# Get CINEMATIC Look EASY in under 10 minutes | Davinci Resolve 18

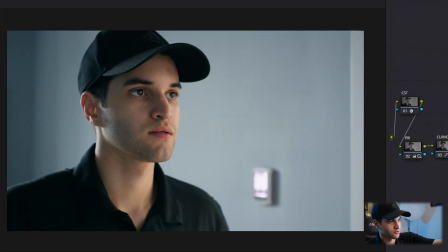Like, I'm already popping out already because I got the nice backlight on me, the rim outlining me, but I really wanna pop out a little bit more.
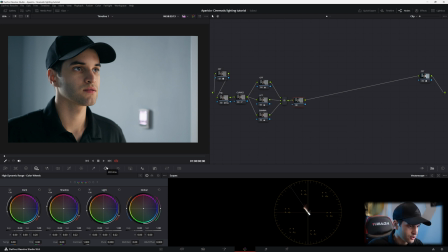What can I do? It's obvious. You're gonna go over here to your power windows. Go ahead and click this. Okay, and we're gonna put it right on my face, but not directly.
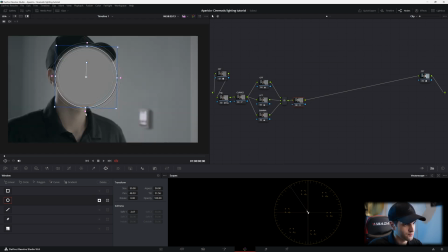Put the highlight on, invert, and then we're gonna make it really soft, and then we're gonna spread it out. Then kind of put it more toward where the light is on your face, the main key light.
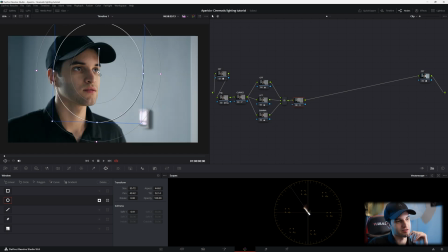That's where you wanna put it towards, where the key light is shining on our face. That's where we want the middle of the power window to be. So now, to turn that off, go ahead down here, hit off. And we're gonna go back to our primary wheels. We're gonna bring the gain down.
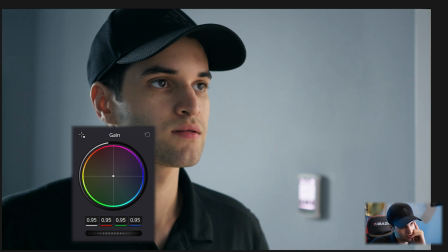Okay. I brought mine to about 95. Let's see what our offset does.
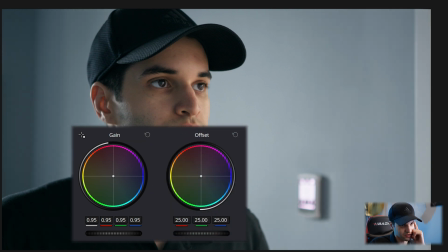Bring the offset down a little bit. I'm messing with things here. Now we look at the before and after of that.
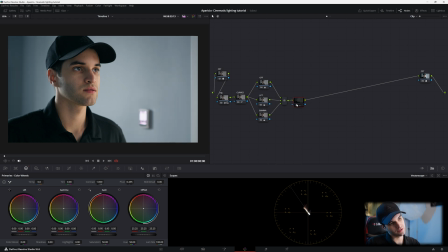I'm liking it. It's popping me out. I'm looking great there. Oh, okay. Now, let's add a vignette, okay? Let's label this. We're gonna call it PW for power windows.
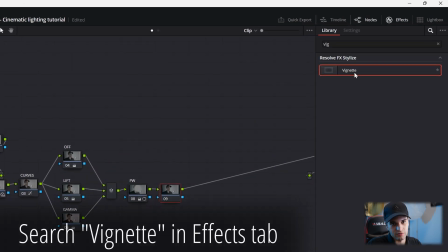And now, let's go over here. Oh, we already have it there. And add the vignette.
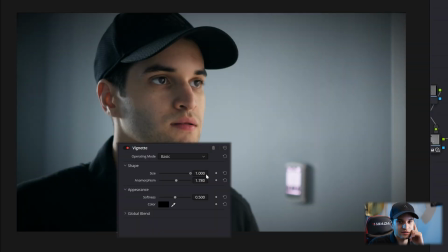We're gonna go to our settings. Size, it's not gonna be a strong vignette, so we're just gonna put it all the way up.
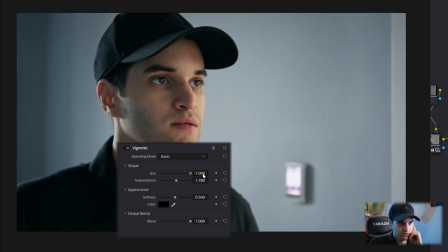Softness is fine, the blend. We're gonna put it down and then we're gonna work our way up. A little bit, barely any, boom.
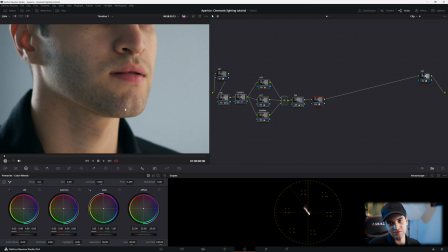I'm not liking all the teal that's coming into my stubble here.
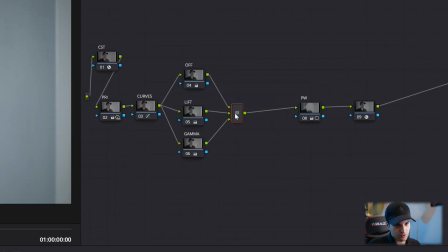See it? So what I'm gonna do is go before the qualifier, after we set our look, press Alt S, create another node.
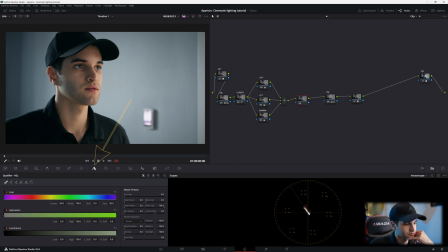We're going to use our qualifier. Highlight the skin, press the highlight up here.
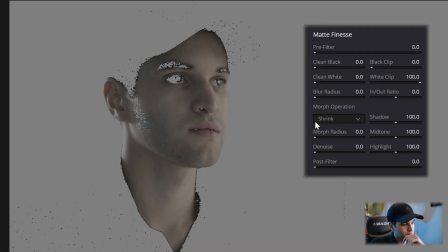And there we go. Okay, put the denoise up, putting mine to about 8, the blur up around 10, and then go back to our wheels. And then what we're gonna do is, we're gonna take the highlight off,
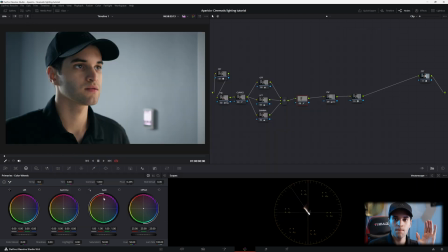we're gonna go to our gain, and we're gonna bring it away from the teal cyan. Okay? Now it did make my face really orange. So what we're gonna do is we're gonna go down here and put our saturation to about 44.
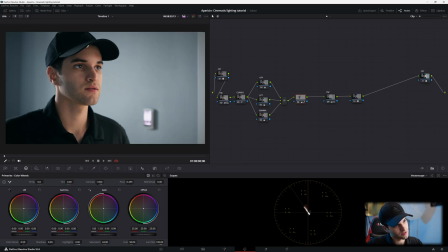And we got our before and after. And my face is looking, there's not a lot of teal bleeding into it, which is good. And now
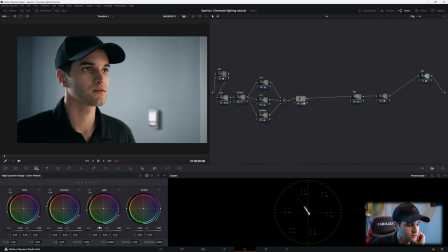what you can do is here is go to your high dynamic range wheels and then go to light, go to exposure, and just crank it up a little.
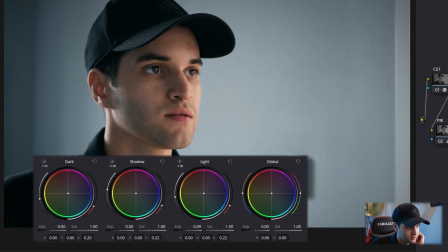Go back to your parade, see what you're doing. Crank it up a little bit. And then you're gonna go to shadow, crank it down.
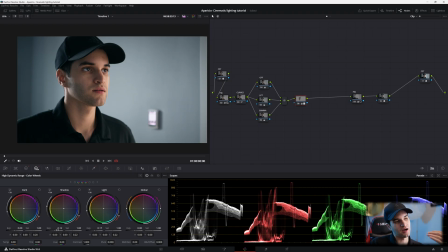And this is just to make our face pop. Reach out and grab it, just so it doesn't look so flat. Okay, boom, so wheat. And then what I'm gonna do is label that skin.
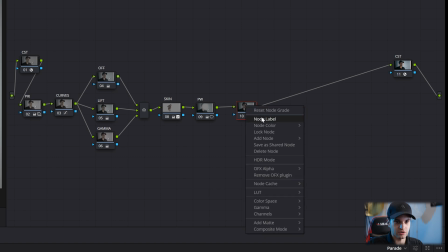And then this was our vignette. So we'll put that, okay, cool.
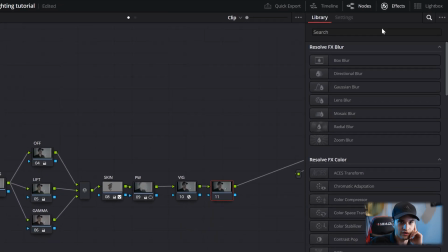Now, we're not done. A lot of people would want to add film grain if they're shooting digital, which I did. Who doesn't? All right, we'll go here. We'll go to 35. Zoom in. Okay.
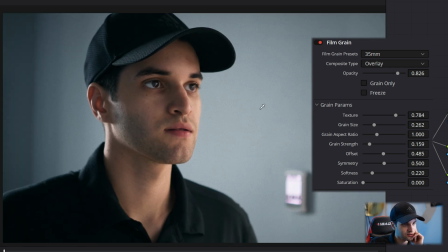Put the opacity up so you can see it, feel it. Nice.
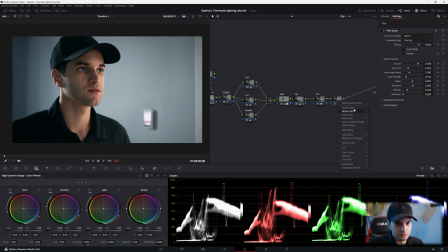Nice film grain. So we'll put a label. We'll put FG for film grain. You want to look at the shot now and say, oh, what can I do now? What I'm going to do personally for me is go back to my primaries. And I'm just gonna put the saturation down a little bit more.
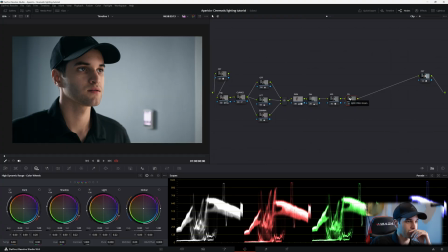Boom, I'm good. And now, another thing I like to do at the towards the end usually of a grade is do curves up two.
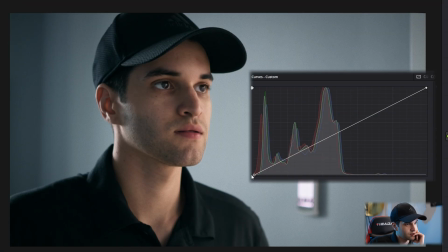I'm gonna go to curves and I'm just gonna adjust what I want about the highlights and shadows. So I'm gonna bring my shadows down a little bit more. As you can see down here, we're still not breaking the footage.
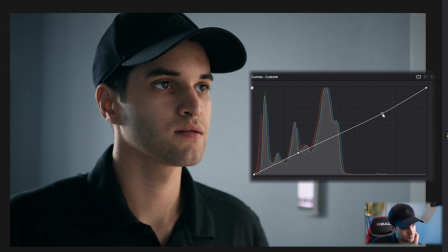Okay. I'm gonna manipulate the highlights a little bit more.
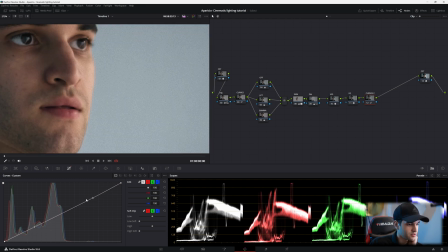Bring them down, bring them up. I just don't want it to get too harsh.
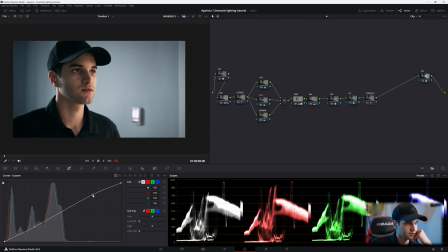I don't wanna make the lighting too harsh. So we're in a nice spot. There we go. Now we're looking good here. We are looking pretty darn good. Now remember, there's no lighting equipment.
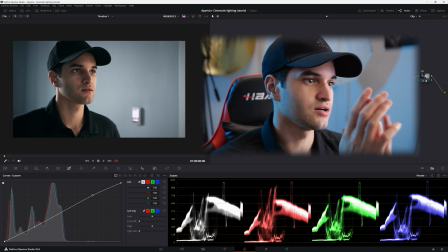This is shot in only 1080p. So a shot like this, I think it looks great.
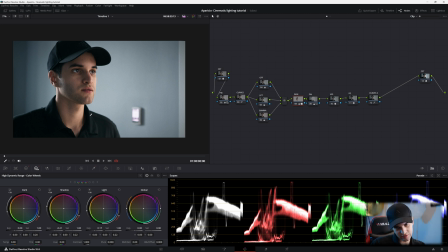Obviously it depends on what mood you're going for. If you put the saturation down, then you're kind of feeling like a moody thriller, suspense horror movie. But nonetheless, guys, that pretty much sums up how to get a nice cinematic orange and teal look with a basic shot,
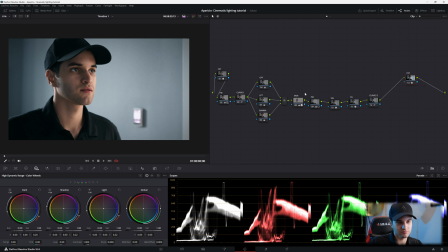a basic grade, no equipment besides a camera, so you can get this with your iPhone, 1080p. And then we highlight all of this and hit Control D to see our before and after.
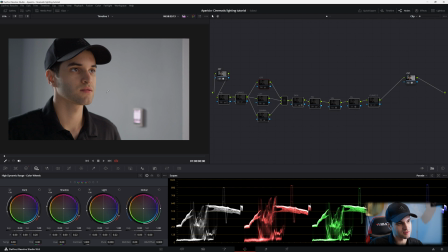So there was our Rec 709, and that's after the grade. So if you found this helpful, like, subscribe, support the channel, and I'll see you in the next one.